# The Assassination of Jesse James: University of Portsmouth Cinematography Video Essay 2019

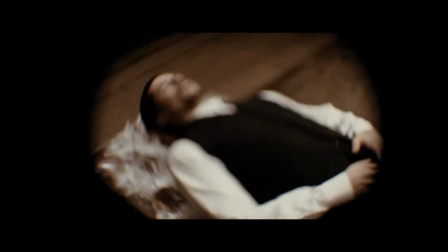0:01 The Assassination of Jesse James by the coward Robert Ford is Andrew Dominik's 2007 adaptation of Ron
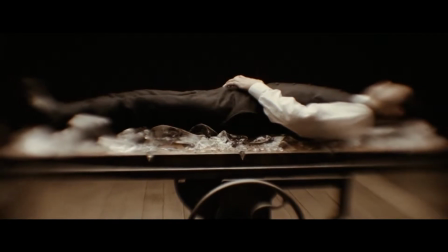0:08 Hansen's 1983 depiction of the infamous outlaw Jesse James and his eventual demise at the hand of Robert Ford,
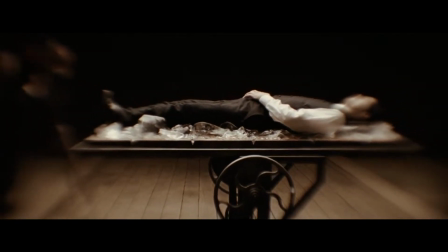0:15 DP'd by Roger Deakins.
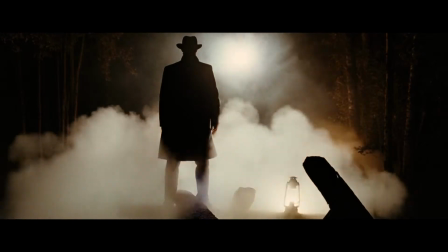0:19 Jesse James was a real figure in the 19th century who, alongside his brother and band of merry men,
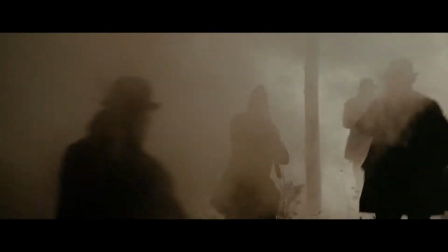0:24 carried out an extensive number of robberies primarily in the state of Missouri. Roger Deakins is perhaps the most notorious cinematographer of the 21st century. With a back catalogue of some of the most famous and celebrated films of the past 2 to 3 decades and an extensive list of awards and nominations for his work,
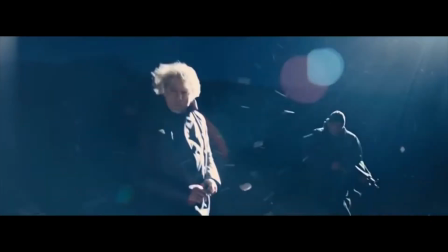0:43 Deakins is the true embodiment of a painter, whose brush is light and canvas a cinema screen.
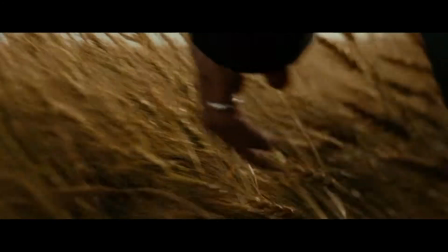0:52 The techniques he uses in this film not only create a beautiful aesthetic to be marvelled by any who aspire to make films,
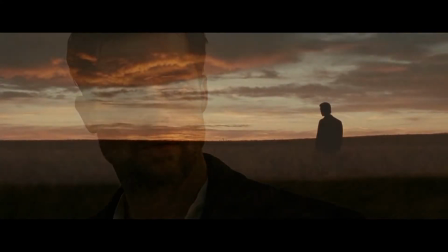0:59 but is perfectly in line with the message the director is clearly trying to convey in each scene. The scene which I'll be discussing in this video is the iconic train robbery scene from the start of the film. The film is driven by two forces: the absolute power and majesty of Jesse James, and the seemingly innocent ambition of Robert Ford to stand in his shoes.
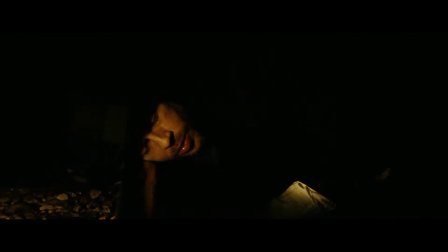1:21 Bob Ford is not present in this scene, as it solely is for the purpose of introducing Jesse. The scene excellently demonstrates his nature, without saying a single word.
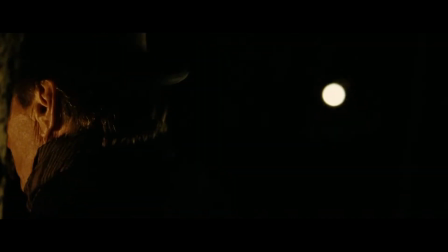1:32 It does this by using the metaphor of the train arriving and meeting its match in Jesse, a dynamic represented via the cinematography and the sound.
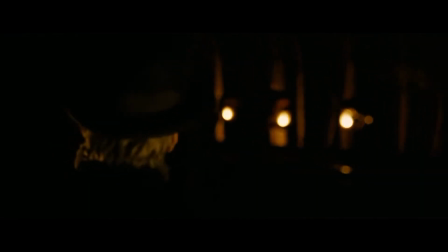1:41 The intensity of the scene is one that is unparalleled in the film, and certainly has the ability to make the hairs stand up on the back of your neck. The real tension and power of this scene really comes from a particular old philosophical paradox, when an unstoppable object meets an immovable one. In this case we have Jesse versus the train. The first time we see the train is a glimmer of light emerging from total darkness on the screen. A 5K light Deakins has attached to the front cuts through the scene with such presence, consuming all in its path with dazzling brightness.
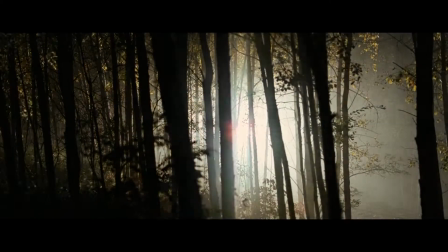2:16 Apart from the lanterns, which are not currently lit, the train light is the only source in the scene, meaning it manipulates everything we see in the frame.
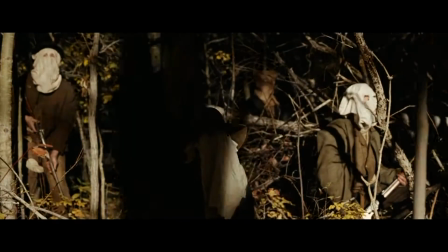2:24 As it passes the ghostly masked men of Jesse's gang, who slowly pans their heads with it, entranced by its majesty, the light wraps and moulds the shadows around their already sinister faces, demonstrating its power over them and all that surrounds them.
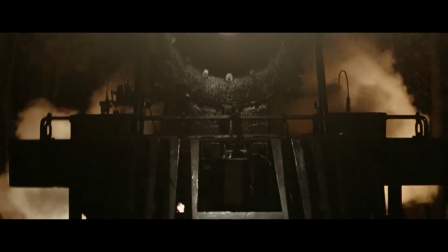2:39 Even Frank, Jesse's brother and second in command. The lack of light sources in this dark scene creates harsh, deep shadows, complemented by Deakins' refusal to fill in any of these dark spaces with a bounce light, a decision which is the main visual element of the scene.
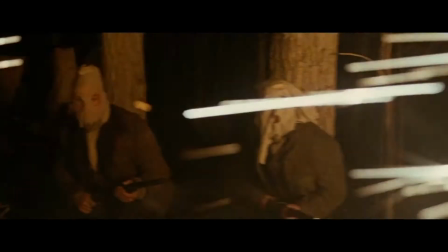2:57 The reason the grandeur and power behind the train is so significant, and why I've chosen to talk about this scene,
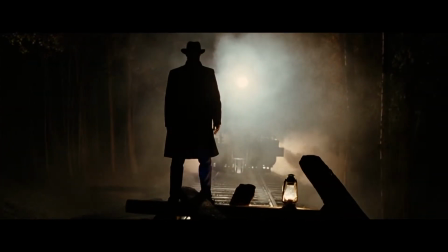3:03 is as previously mentioned, this unstoppable object is about to meet an immovable one.
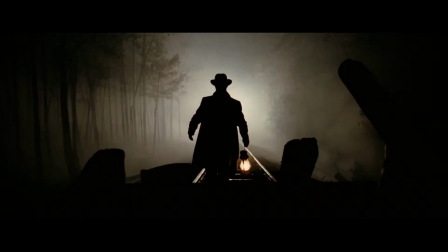3:09 The frame here shifts the focus from the power of the train to the power of Jesse. Beautifully composed and lit, the silhouette of the man himself stands central in the frame, the whole world wrapped around him, trails of light passing through smoke in the air creating lines inwards towards the centre of the frame,
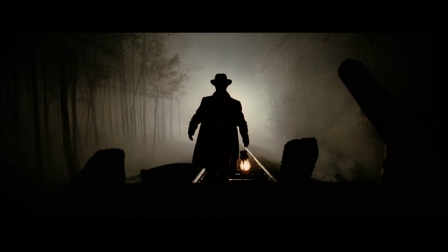3:27 where Jesse marches towards the camera, ready. The silhouette in theory could be any old gunslinger who happened to be wearing such a common hat of the time, but we know the figure's identity. Here, Deakins solidifies such a silhouette as an iconic frame, as it is repeated throughout the film.
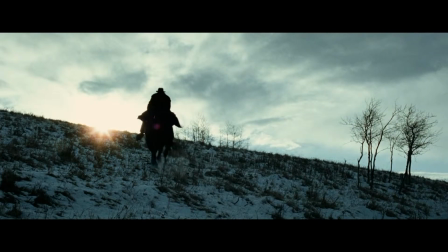3:45 As Jesse's men scramble for their positions,
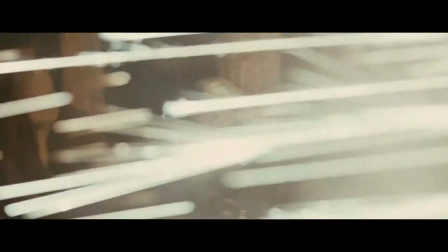3:47 sparks fly across the frame in front of them as the train desperately brakes, created by a special effects rig.
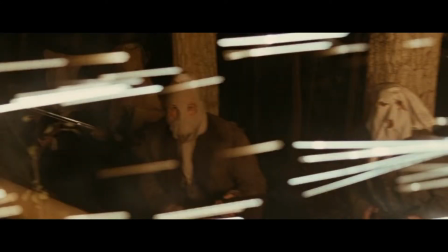3:54 The sparks are another excellent visual element, dashing across the dark frame, really emphasising the strain and energy Jesse is forcing the train to exercise.